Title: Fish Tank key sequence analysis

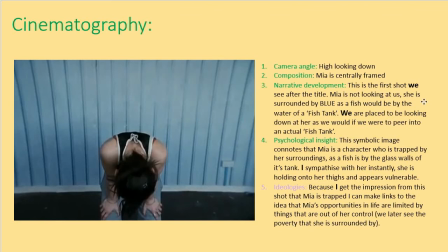(10:16)
notice that i've used we here there's there's no getting away from that whoever is watching this is going to be placed in that position but for the psychological insight i've changed it to i because the way that i interpret that could be different to somebody else now psychological insight this symbolic image connotes
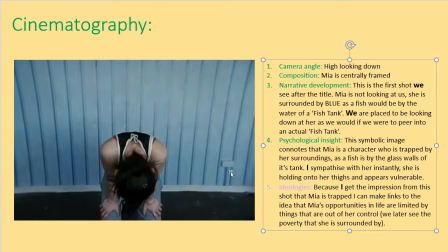(10:36)
that mia is a character who is trapped by her surroundings as a fish is by the glass walls of its tank because of that i sympathize with her instantly me she's holding on to her thighs and she appears vulnerable to me.
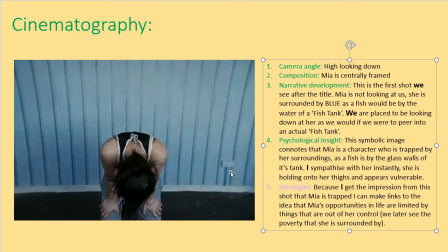(10:51)
Ideologies because I get the impression from this shot that Mia is trapped I can make links to the idea that Mia's opportunities in life are limited by the things that are out of control and of course we later see that that is true because of the poverty that she is surrounded by.
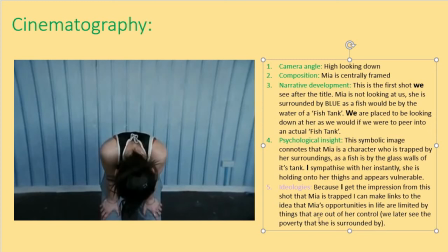(11:09)
I also and I haven't written this I'm just going to talk about it think that this use of ideology and this sense of realism that I'm getting here I'm looking down on someone I'm being made to judge her I'm being made
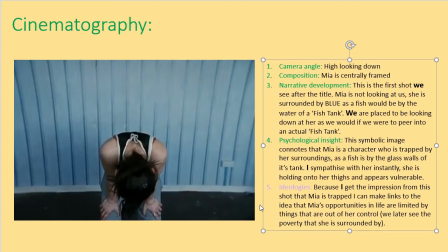(11:25)
to interpret who she is just from a single glance at her does link to Andrea Arnold as an auteur because Andrea Arnold's one of her main goals is to represent reality and to represent the fight that people living
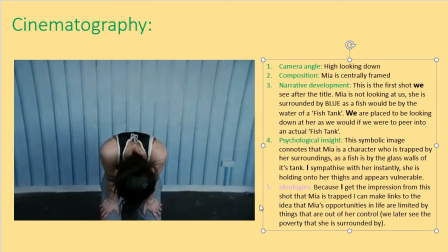(11:42)
in society have day on day in order just to get by and this shot for me instantly symbolizes that so what you need to do is go back to the clip choose a specific shot
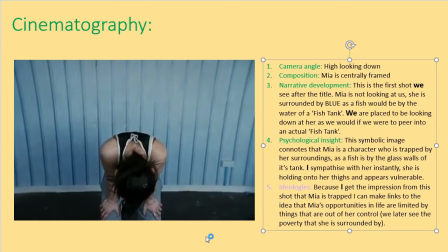(11:58)
that really rings true to you in terms of its cinematography pop it into a powerpoint and then do exactly as I've done here, list the things from the list on the previous slide that you think it links to and literally that is you analysing the cinematography. You need to do it twice,
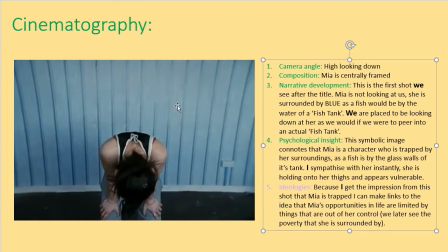(12:17)
as I've said I've only done one in my examples but the task needs you to do two things for cinematography and two things for the other areas.
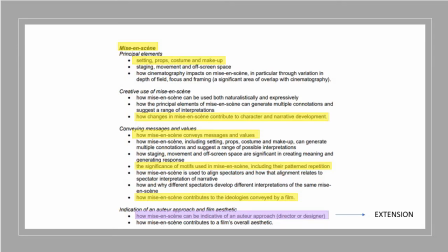(12:25)
So let's go into my second one. Mise-en-scene, key things that I want to focus on in yellow, setting, props, costumes and makeup, how changes in mise-en-scene contribute to character and narrative development, how mise-en-scene conveys messages and values,
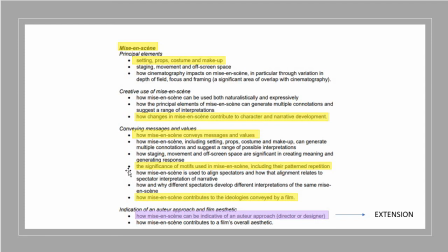(12:42)
the significance of motifs used in mise-en-scene included their patterned repetition, how mise-en-scene contributes to the ideologies within the film, and again if you can link the mise-en-scene to the auteur approach of Arnold.
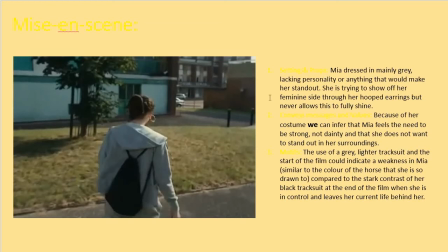(13:00)
As I said, Here, I only managed to get three. On the previous one, I did get five, but mise-en-scene. Setting and props. Sorry, that doesn't show up particularly well in that colour, but this is setting and props. Mia's dressed in mainly grey. It lacks personality or anything that would make her stand out.
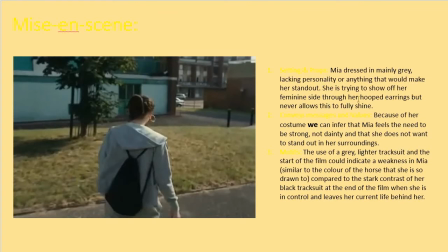(13:19)
She's trying to show off her feminine side through her hooped earrings, but never allows this filly to shine. so we've got a very kind of standard boyish if you would like to think about gendered clothing costume that she's got on here a black bag nothing about this is particularly feminine
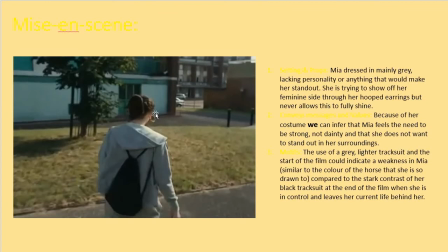(13:38)
except for this particularly large hoop that she wears the messages and the values that are conveyed so because of her costume we can infer that Mia feels the need to be strong so it's quite a masculine costume that's
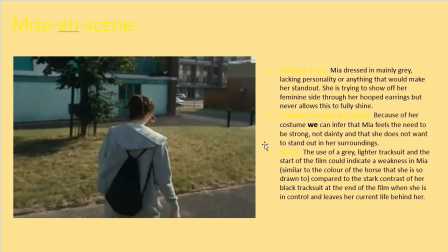(13:53)
what i'm suggesting and not dainty and that she does not want to stand out in her in her surroundings she really does begin to blend in